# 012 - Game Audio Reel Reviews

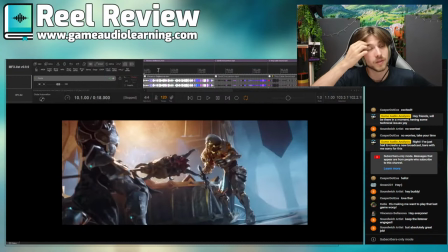6:55 There are, however, some places where I feel like you could bring in even more detail and more kind of like pad it out a little bit to make it more interesting and to emphasize kind of really the bigger moments.
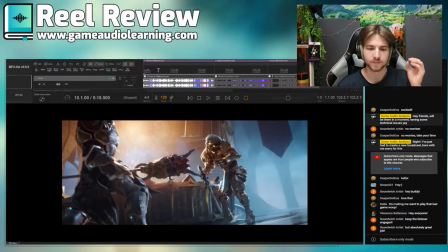7:10 I feel like a lot of it is very literal and you can bring more non-literal elements into here, so like more cinematic and just things to make it bigger and more exciting. And because there are some moments of like more downtime and then you can contrast that even further.
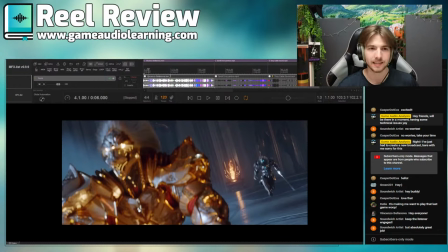7:29 So in the first clip, that's a lot of the sword impacts and like the running, having a little bit more like ambience as well.
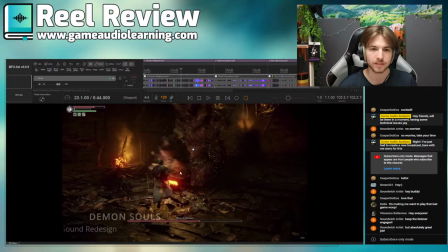7:37 Second clip is definitely also more ambience and probably like the impacts of the sword.
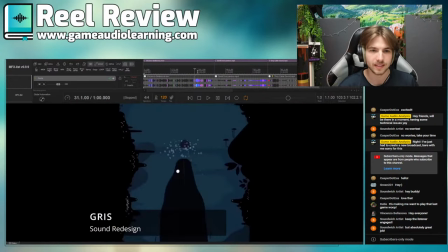7:45 And then in the third, actually.
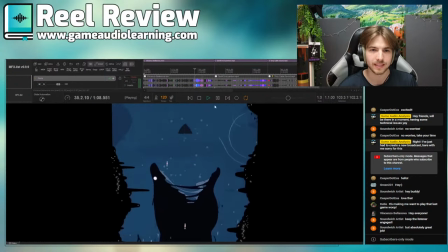7:52 I think it would be cool to have some kind of also indicator of speed as we're going.
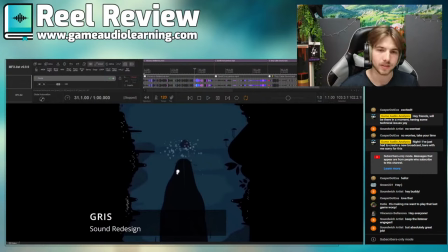7:59 Because I feel like you've nailed the creature and all of that, but for the rest, there's not that much going on. So maybe like in the background, something that is initially there and can be moved further in the back. I think something to remember as well with when it comes to ambience and stuff like that,
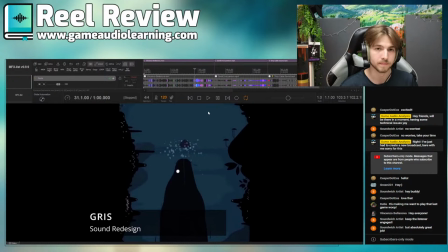8:16 what a lot of people forget is that you can actually especially with linear media, you can just automate it. You can have it in the beginning and then duck it out later and stuff like that, but just kind of like filling in the gaps.
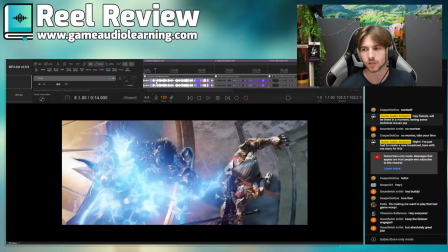8:31 So yeah, overall, really, really good. Everything that's there is great. Just adding more detail, making stuff a little bit more impactful.
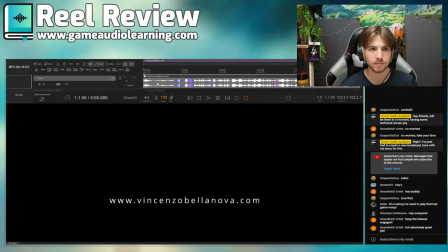8:40 So let's do a bit by bit and break this apart a little bit more. So I think here either I would just say make this shorter. It doesn't need to be that long. You can already bring in the footsteps here.
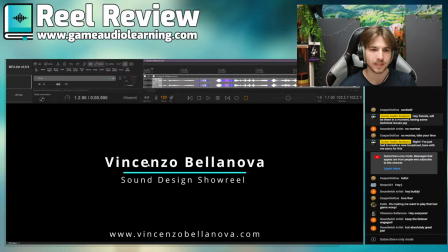9:00 So you can have also a sound for it like retracting again.
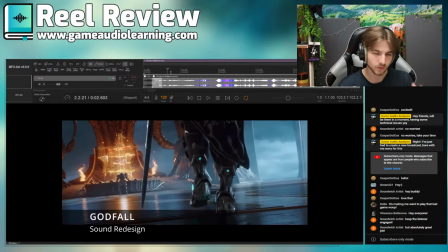9:06 And then here it's really cool, but it feels really kind of like empty. I'd love to hear an ambience in the distance for this, like maybe a low kind of like rumble type, like something like that. And then also a what is it called?
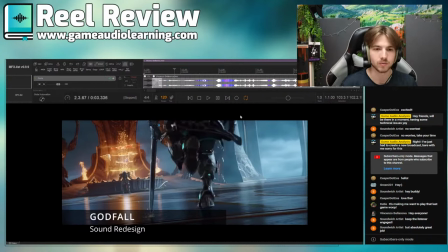9:25 More reverb, because this is a huge hall and we've got like some pretty beefy footsteps.
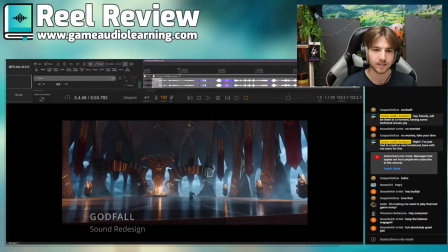9:31 Same with this then. It's just like very quiet and I'd love to just hear more of like the room, the reverb, and a different perspective in terms of ambience.
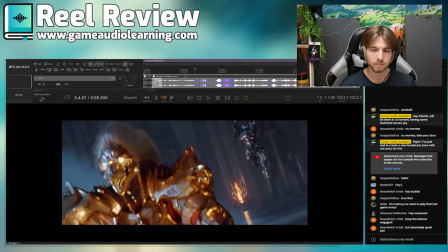9:44 And then this is cool, but I feel like the jump is lacking.
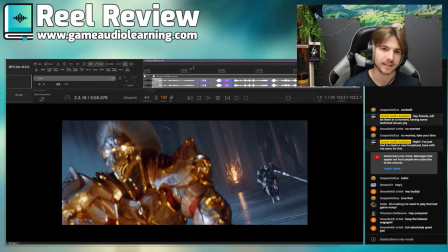9:48 We should hear like a whoom, big like a whoo, stuff like that into that whoom, but you can even pad it out with more stuff.
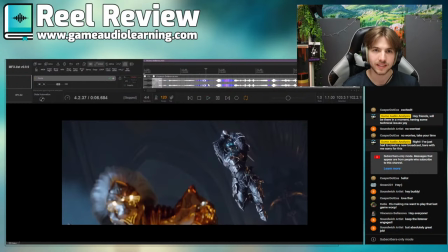9:57 And then here again, like the silence is cool,
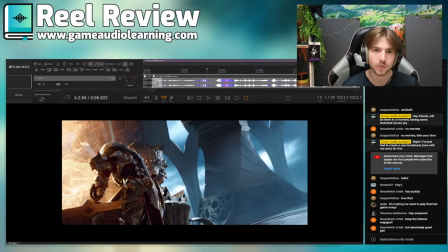10:01 but I would almost add like a riser, like a really faint going up, like and then that's great.
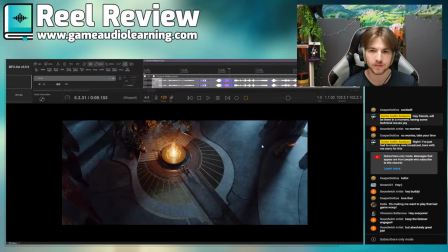10:11 And you see the details here. There's like flaps of whatever the banners and stuff that are flapping away. You can add those like in left and right, just little details that will just really enrich it. It's ear candy.
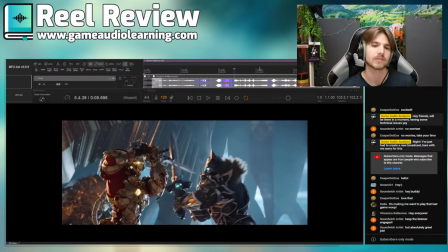10:28 Here, all of this is cool, but it sounds like two men are fighting, not two like huge gods. I would love to hear just more bass on those impacts. More like intense footsteps and stuff.
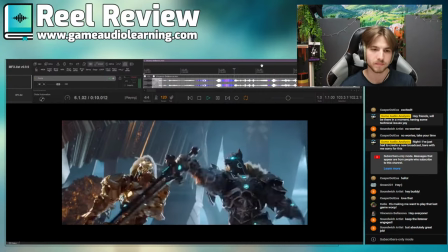10:45 Basically, bring in more layers, beef it up. Same with the whooshes.
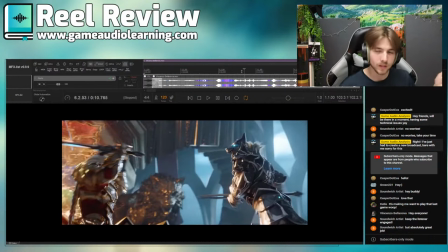10:50 It's like a whoo versus I would like to go.
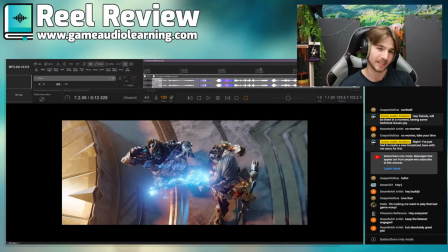10:56 And then this again, big moment. It's like there's a little bit of a fizzle going on, but there's very little like low end.